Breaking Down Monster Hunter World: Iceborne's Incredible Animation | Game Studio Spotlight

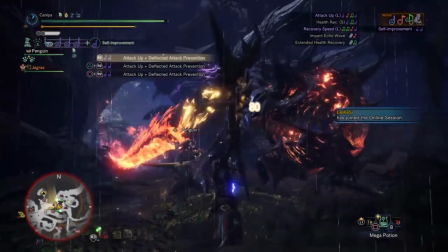249s
For instance, moving back to Glavinus, it is a creature with a massive tail, and so you can imagine its centre of gravity is a mess.
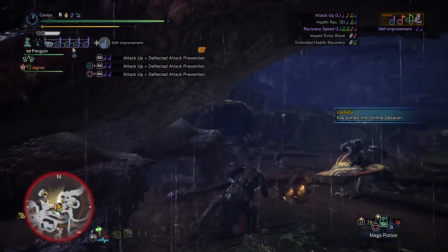256s
This is something that the animation team paid close attention to, even before trying out motion capture in World.
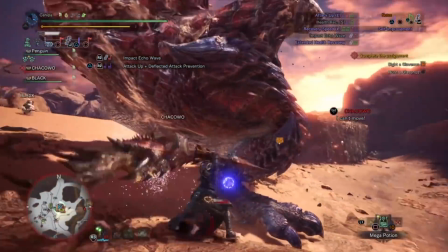262s
If a Glavinus is tugging at its tail, building up pressure and about to swing it around, what happens when that tail is heavier than the rest of the body.
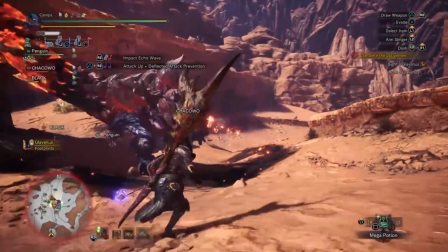271s
Yeah, the body gets dragged along with it, but what constitutes for a good animation also means a great gameplay opportunity,
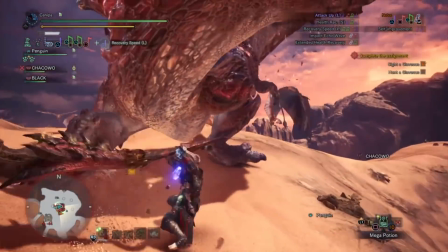279s
since now we have an opening for hunters to attack.
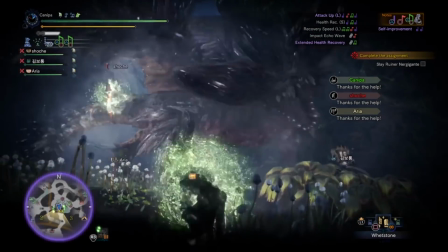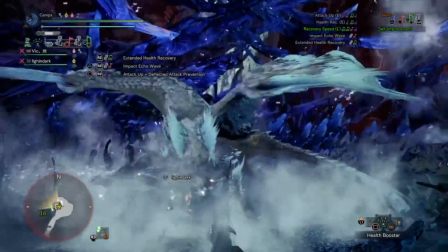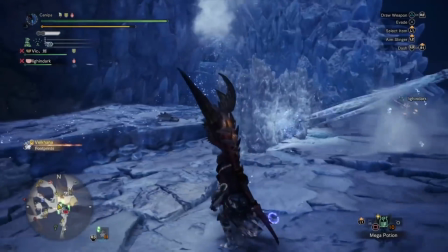295s
Even monsters that seem similar can have drastically different animations depending on how a monster balances its own weight.
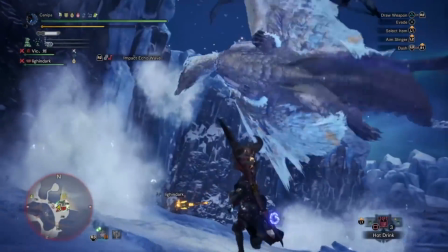303s
Iceborne's flagship monster will repeatedly jab at hunters with its spear-like tail, but because the tail is much lighter than the body,
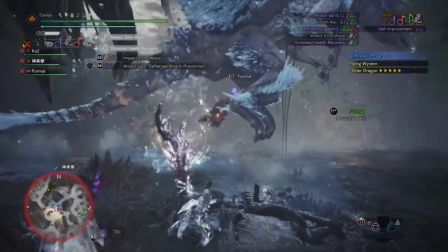310s
after each jab it needs to either swing or twist it back to regain balance.
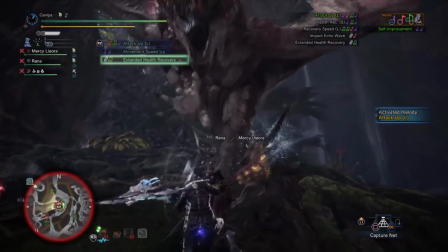315s
However, if you look at Rathalos and Rathion, also dragons, their tails are much heavier and because of this, they can't really move their tail independently.
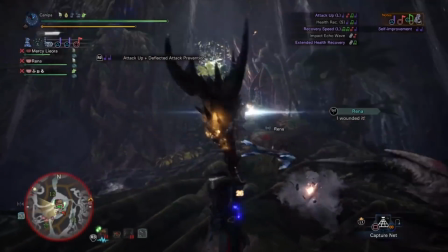324s
Therefore, if they want to swing that barbed tail at you, they're going to have to move their entire body,
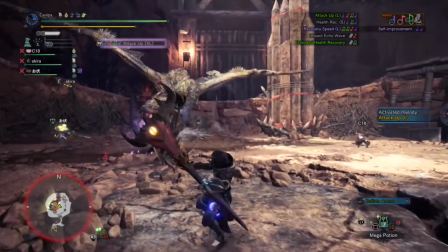329s
sometimes even flipping upside down just to land a vertical swipe. in the 12 Principles of Animation,
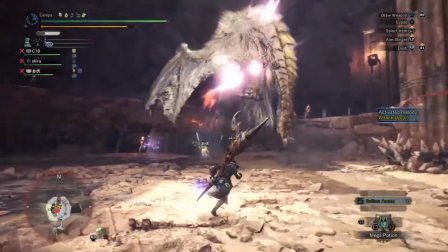334s
this is follow-through, and it's a massive part of Monster Hunter animation.
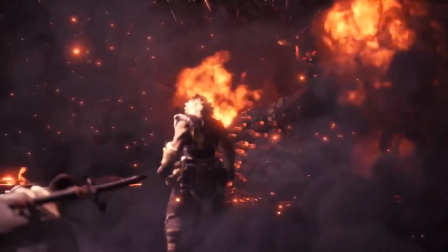339s
Realistic dispersion of weight is a key part of Monster Hunter, but it does mean there's some drawbacks.
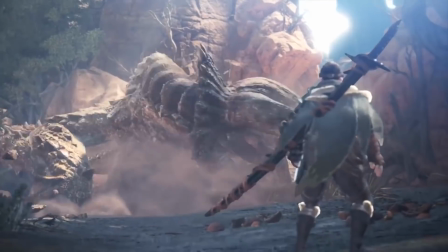345s
For instance, although Monster Hunter World has over 50 monsters to fight,
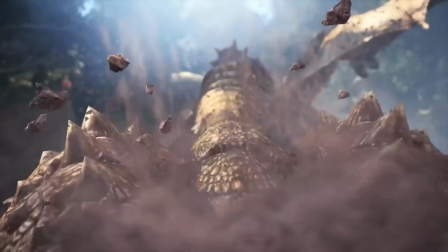349s
all the skeletal structures, or in CG terms, rigs, are roughly based on each other.
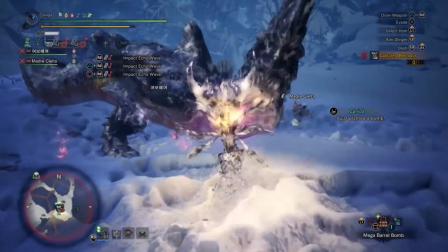355s
I'm not just talking about how Beotodus is basically just an ice version of Durotodus, but that to keep things efficient,
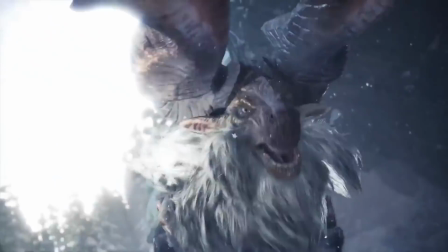361s
rigs for each monster are derived from another monster, and thus, motion capture data is applied in the same way.
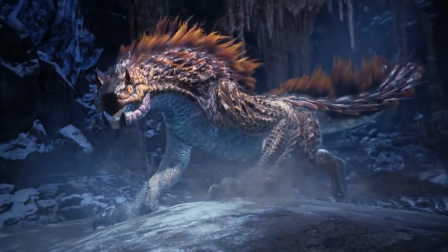368s
This is quoted as one of the reasons we aren't seeing insect-like monsters like Neskilla Return,
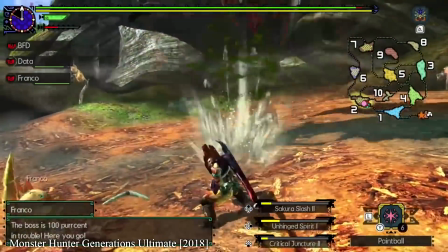373s
since their unique way of moving with six or eight limbs would have to be made from scratch,
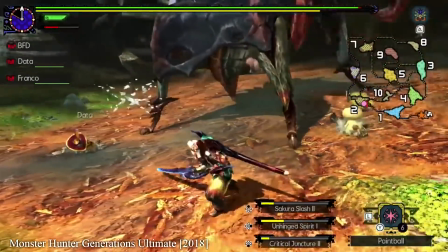378s
and motion capture data would be useless.
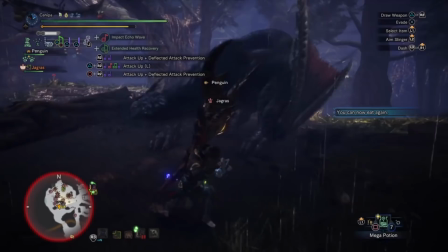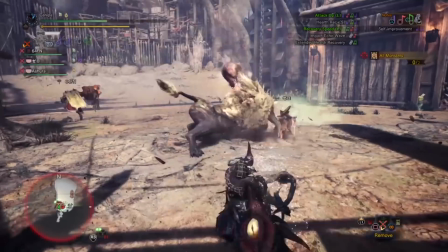387s
From films to games, animation is personality.
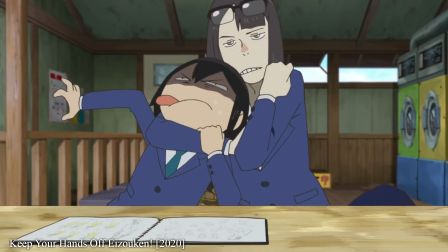391s
In the same way that character animation in an anime gives characters personality, the animation team at Capcom is doing the same for the monsters.
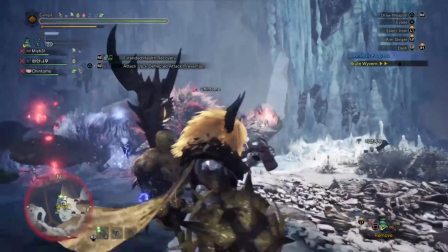399s
I mentioned that each of the monsters' skeletal structures are based on each other, but it's something that we just don't notice naturally.
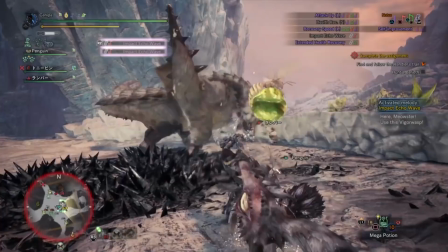406s
Even seemingly obvious similarities like Tigrex and Barioth feel worlds away when you see them animated.
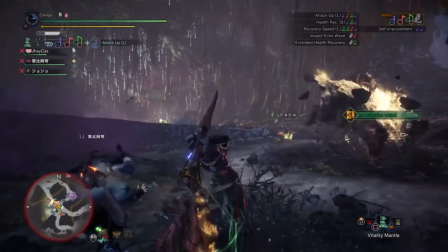412s
It even gets to the point where the announcement of variant monsters, like the recent Furious Rajang and Raging Bracadillos,
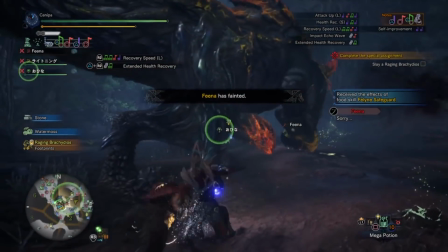419s
are big deals purely because of the additional animations.
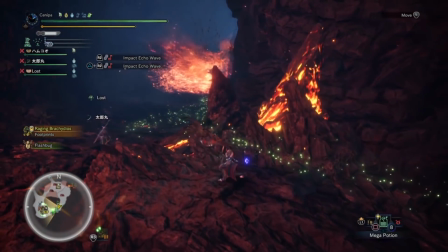423s
There's something seriously intimidating about watching a Bracadiot beat the ground desperately to fill the cavern with lava.
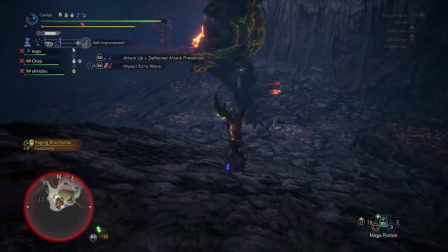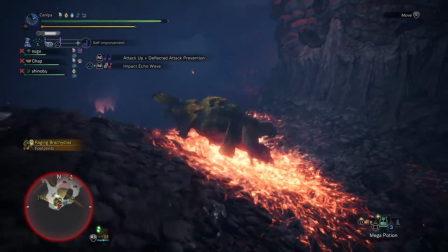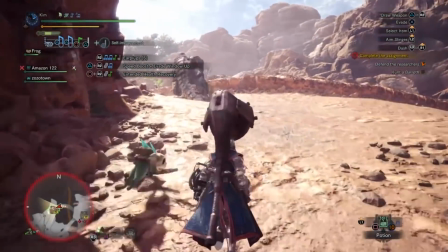443s
Back during the beta for Monster Hunter World, many players remarked on how bad they felt hunting the monsters.
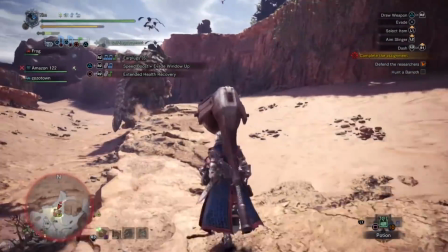450s
After you've dealt a certain amount of damage, most monsters will start limping away exhausted back to their nest,
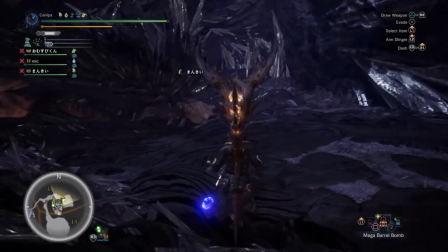456s
at which point you end up blowing it up or capturing it.
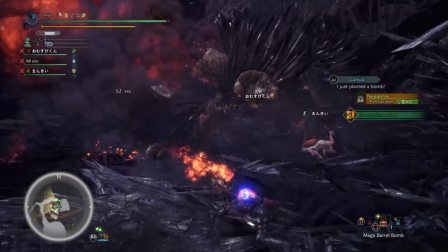459s
But the fact that players felt a pang of regret during a series that has always been about hunting down monsters is a testament to the skill of the animation team.
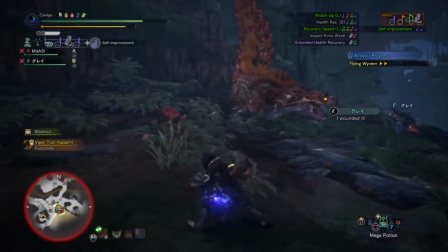467s
The game's art director Konami Fujioka mentioned that as the animations become more realistic,
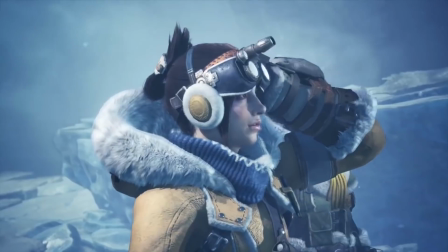473s
they feel that it becomes more important to emphasize in the story that these fights are necessary for survival.
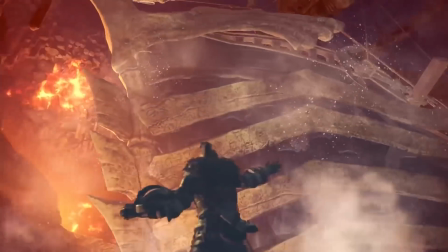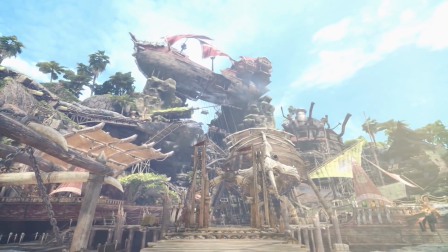487s
Monster Hunter World was something the animation staff were looking forward to.